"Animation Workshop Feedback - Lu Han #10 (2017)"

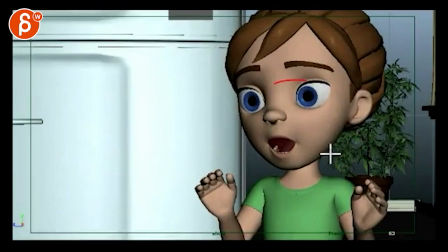There's a feeling of maybe a lens and you translate up.
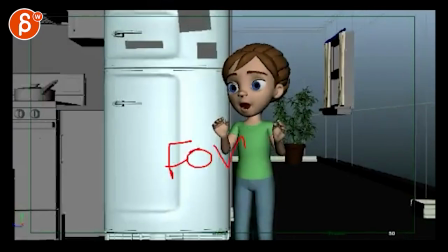I don't know what you're doing here, but just make sure it's only a lens change.
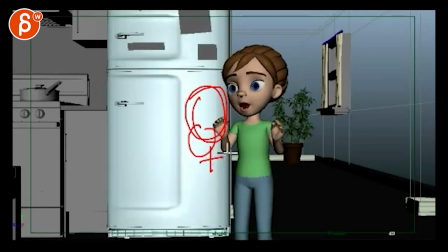And then you're going to focus on this, which means that you're going to start rotate up to her face. Right?
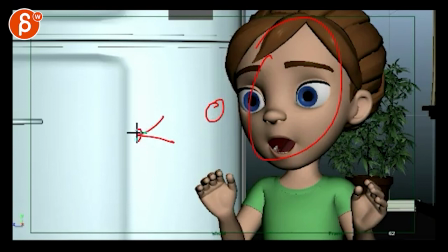To reframe this, you want to... That's the camera, that's the girl. You would stay here and just rotate up and over to get to this frame.
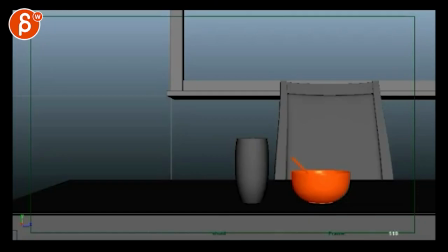She sees that the thing is gone.
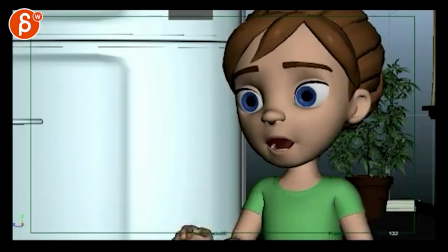Again, same thing here.
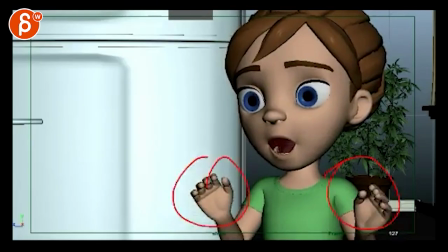These guys are very pose to pose. They're very twins. They all move at the same time.
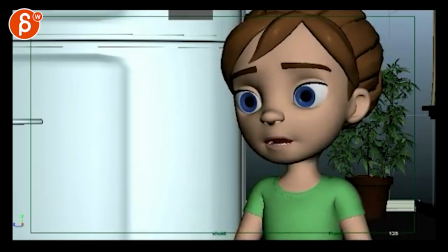There's no offset. Her arms are moving down while her jaw just moves up. And the jaw is just very, very even in timing. And you probably close it here, but then you got this big compression here that feels like almost like an old person without.
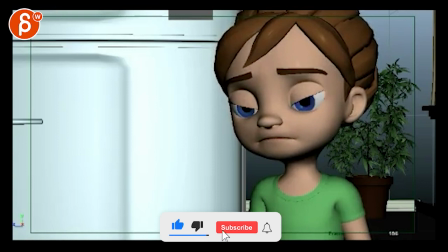This feels better. I kind of like this. Like her. The problem with that is that your lids are just massively angled. Like your eyelids need to be. They have a curve. Like the curvature on the lids need to be like this, but you don't want this to be like that. That feels fairly broken.
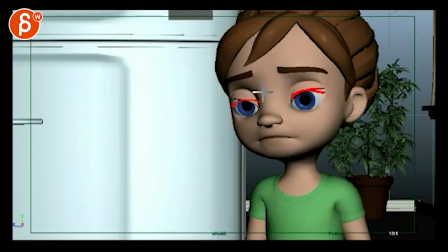So you want that lid to be at a normal angle, and then the emotion of or whatever that's being done through eyebrows.
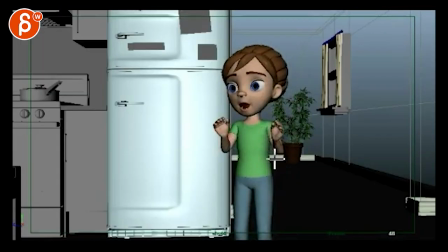All right. So one thing that I keep seeing though in all of your submissions was I don't see in your email you're saying that you're fixing, but I don't know, you know, what else you're doing here,
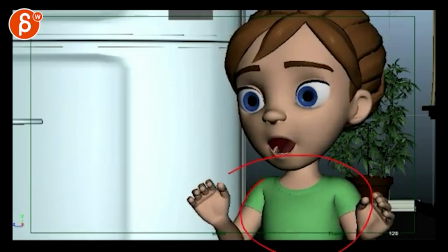how far into you are. So for instance, on something like this, on her arms or in the previous shot, like I don't know if you're just not that far along and you know that you have to offset these.
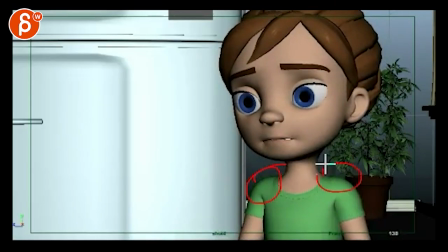But even when you lower her arms, there's nothing in her shoulders. And you remember the first shot when she opens the fridge and she grabs something. Every time there's an arm movement, you got to make sure that the shoulder gets involved. And because of that, the chest gets involved, and so on and so on. So there's something that I'm noticing, that every shot seems to have the same notes, right?
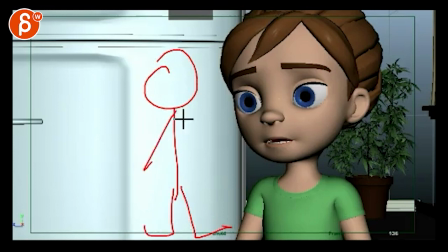So if you have a character, it's my character, and you move, change color here, to be fancy. If you have the arm that goes up, it has to involve the shoulder. And because of that, it's going to involve the chest, the hips, and that to a certain extent, right?
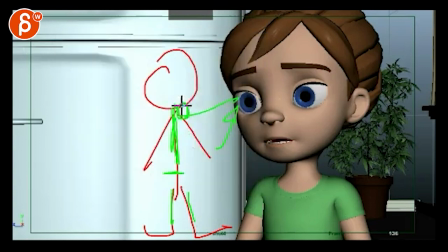But it's going to phase out to a point where you might have most of the movement here, definitely a lot more in the shoulder, a bit more in the chest, barely in the hips, and almost nothing in the arms, definitely a lot more in the head. So that type of body mechanic, I just don't see in your shots.
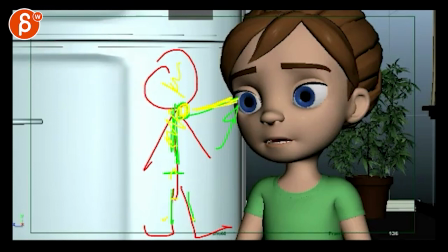Also, again, when she moves stuff around,
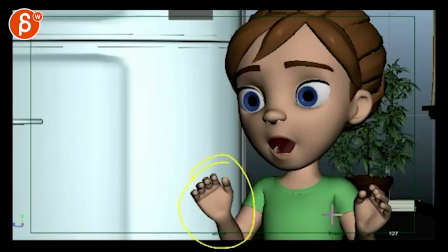like her arms at this point, like a lot of times I mentioned breaking up things, where you got to look at things have to be offset for asymmetry. And you also want to separate the head, chest, and pelvis through the neck here, so that it doesn't feel pose to pose.
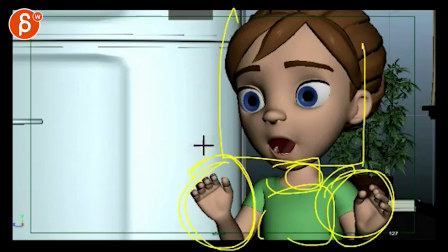You want to change your pose, and you have to look at which body part is leading, and then you have to offset things.
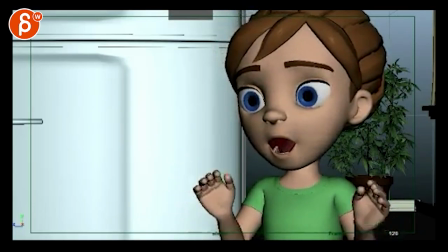But I'm seeing these notes on every shot. So at this point, if you submit something like this, technically, you know, all the shots that I've given from previous, all the notes that I've given from previous shots should be applied to this.
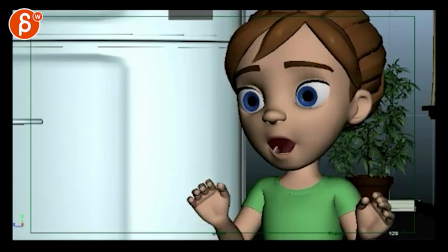So you should already have a pass with offsets, no twinning, no even timing. These are all linear keys. Like, you know, the jaw goes up and your arms go down in the graph editor, it looks like this.
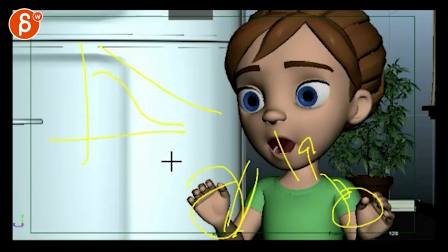That's your curve versus some ease in and out. You know, so all those things, at this point, I shouldn't really repeat myself.
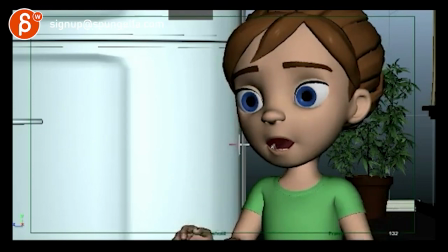I mean, obviously, I will, and I want to give you the notes. But it's just, I'm slightly confused as to why those issues come up in every shot. So I would highly recommend that you take note of what I'm telling you, right?
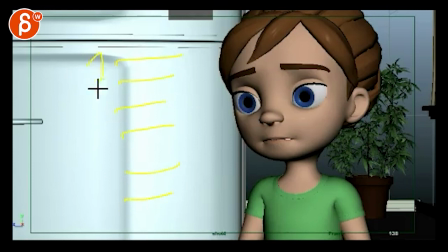So I have a bit of a hit list. I got to look at this, this, this, this, this, and this. And then every time you do a shot, you do, okay, well, did I do this? Yes.